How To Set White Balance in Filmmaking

Let's talk about the white balance.
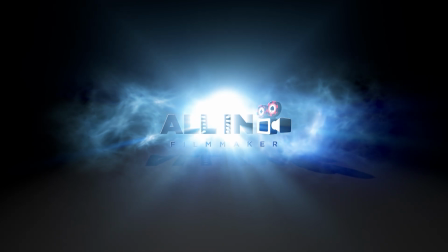The white balance is the most crucial setting in your camera that influences the colors that you get.
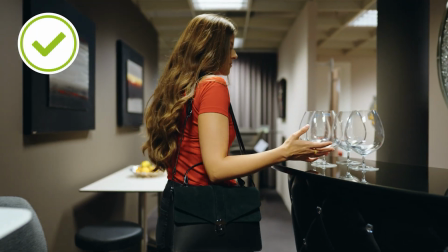15s
The goal is to set it right so that the whites in your picture look white and don't have a color shift, or use it to create a particular colored look.
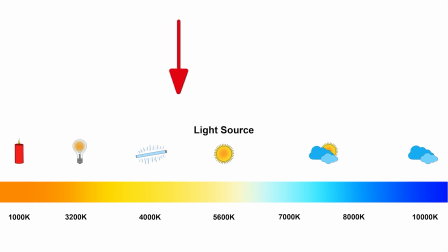23s
All different light sources are measured in Kelvin units called color temperature.
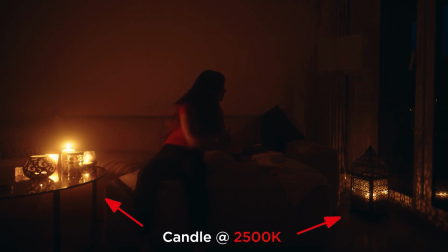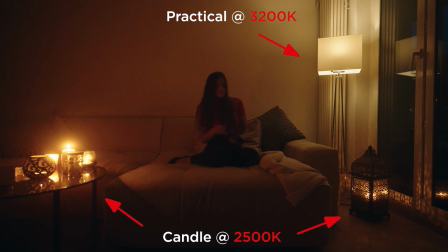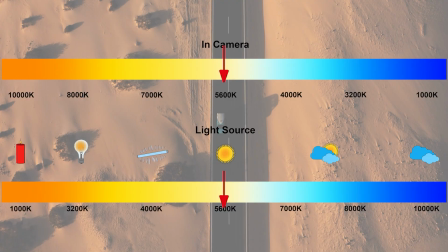39s
The white balance is the setting that allows you to balance or offset your colors in camera.
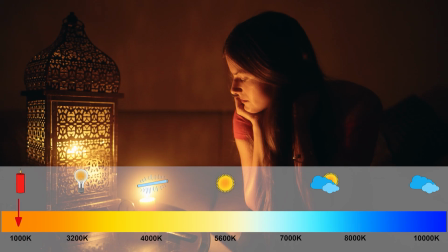44s
Not in every case you want that your whites look white. Let me explain. Light sources at the lower end reach from warm around 1000K to the higher end,
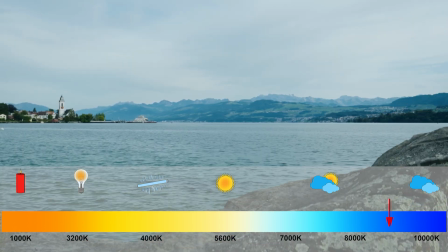53s
which appears as cold and can reach up to 10,000K, like a cloudy sky or the end of the blue hour.
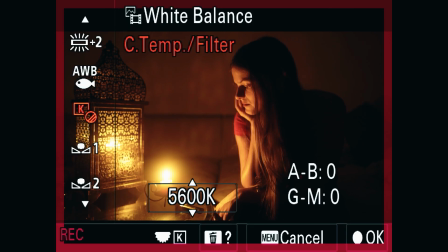58s
As you see in the picture, when you set your white balance in camera to the same number as the light source has, makes your light source appear white.
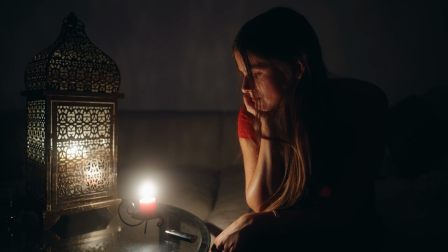65s
Also, when in reality this light source doesn't look white. So the camera must also be calibrated or adjusted for the specific light source.
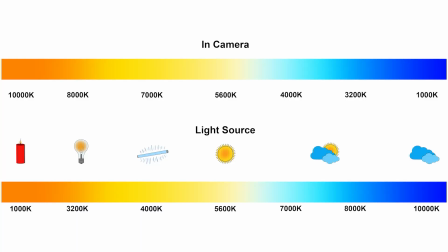73s
It also uses the Kelvin scale, but can be confusing or counterintuitive if you never heard that before.
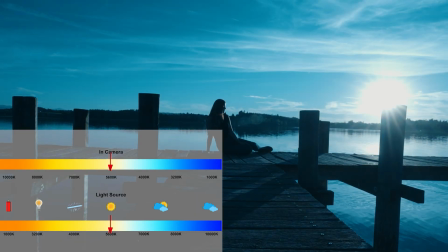79s
Setting the temperature in camera to the lower end cools down the image.
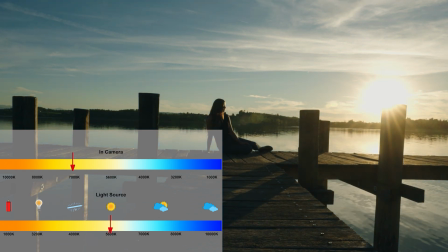83s
When you put the color temperature to the higher end, it warms up the image, which is the opposite of what we know about the Kelvin scale when relating to our light sources.
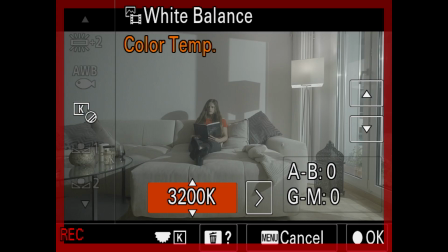91s
You get the idea. If you have a light source with 3200K and your camera is set to a higher Kelvin like
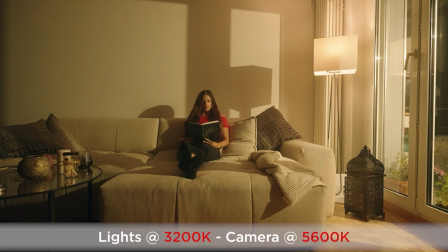98s
5600K, the light with the lower Kelvin appears way more orange.
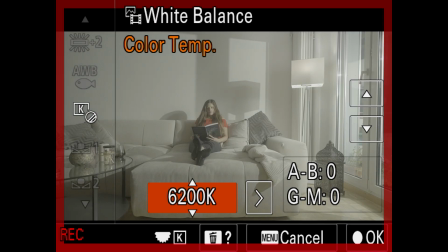102s
And if you have a daylight at 5600K and the Kelvin in camera is also set to a higher temperature like 7000K,
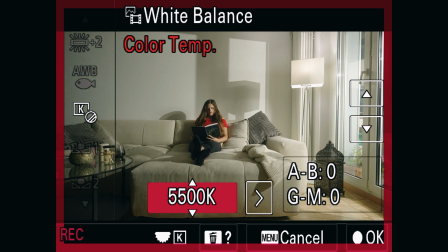110s
this bluish light looks warmer. And as soon as we put the white balance in camera to the value of the light source itself, both images look exactly the same.
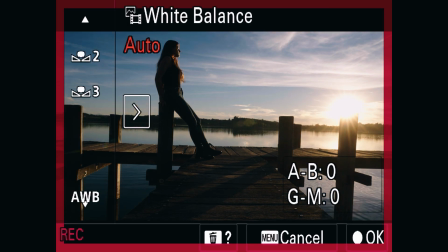118s
Most of the cameras have the function of auto white balance. I recommend you to set it always manually.
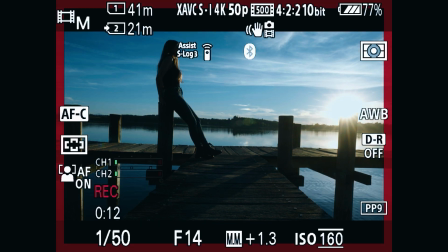124s
The auto white balance tries to set that your whites look white, as in the example before, also when you don't want it.
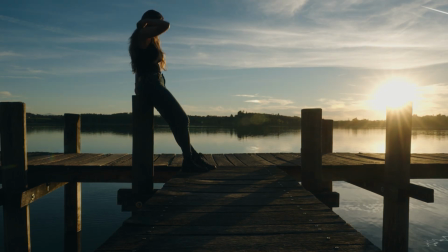130s
For instance, in case of a sunset that isn't what you wish to do, it removes the orange cast that you see with your own eyes.
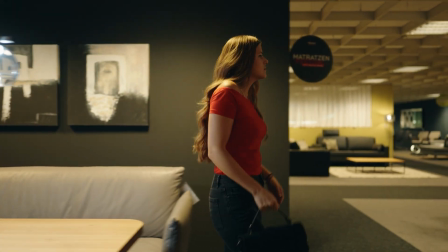136s
And if you have a longer shot, your camera might change the white balance during this shot, and you have to try to fix that in post.
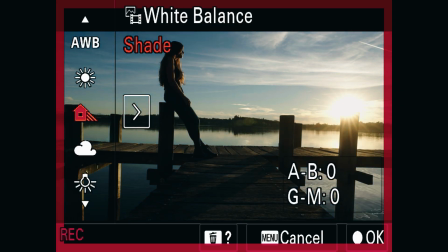143s
That means a lot of additional work. In the beginning, you can use the presets that most of the cameras have, like sunny, overcast, fluorescent and many more. So you will learn faster when choosing which Kelvin temperature. But the better way is to set it manual from the beginning on, so you will know it more quickly.
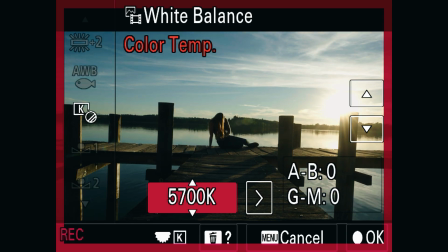160s
Try to set it so that you see the same on the camera screen as your eyes see. You will get into cases where you get mixed light scenarios with daylight and tungsten light, especially with real estate projects. That's often the case. So look out for something white, like a wall, and dial it in until you see on the screen the same as what you see with your eyes,
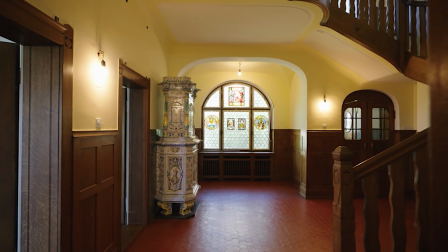178s
so that the white walls look as white as possible. Mostly you will land around 4500 to 4700K. This way the warm light bulbs stay with an orange cast and the daylight looks slightly more bluish. Important to understand here is setting the color temperature is not color correction or color grading.
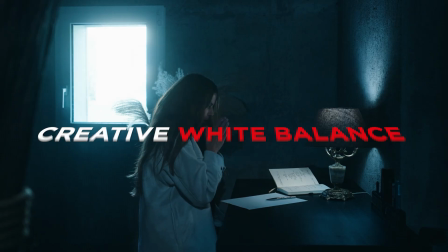196s
That is another topic that we'll look at in another video. The white balance can create creative looks or emulate different times of the day.
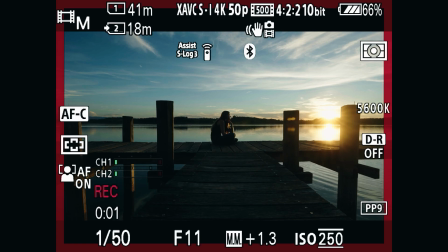203s
When your camera is set to 5600K, which is daylight, and the sun goes down,
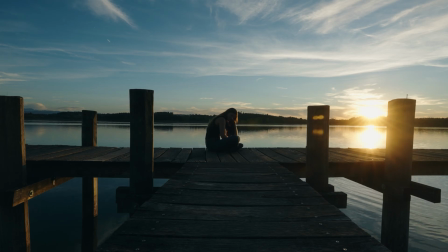208s
every light source lower than 5600K will appear with a warmer orange cast, in this case the sun. Every light source higher than 5600K will appear more bluish.
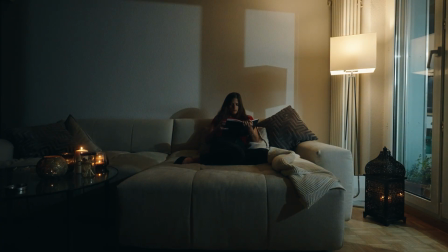218s
You can also simulate moonlight with 5600K lights and additional practicals with the temperature around 3200K.
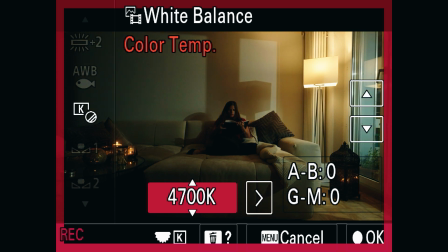226s
You can set the white balance in camera at around 4500K, so everything lower appears warmer and everything higher looks cooler, like moonlight.
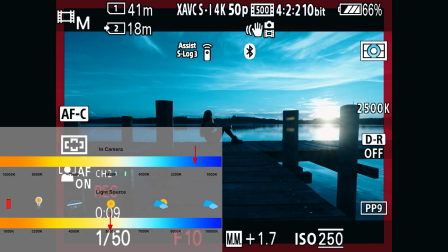235s
You can also emulate the nighttime at daytime by changing the camera's white balance to a lower value than the sunlight, so that everything has a bluish cast.
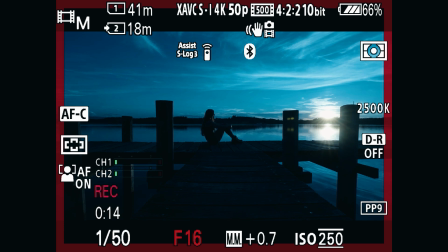243s
Then bring the exposure down.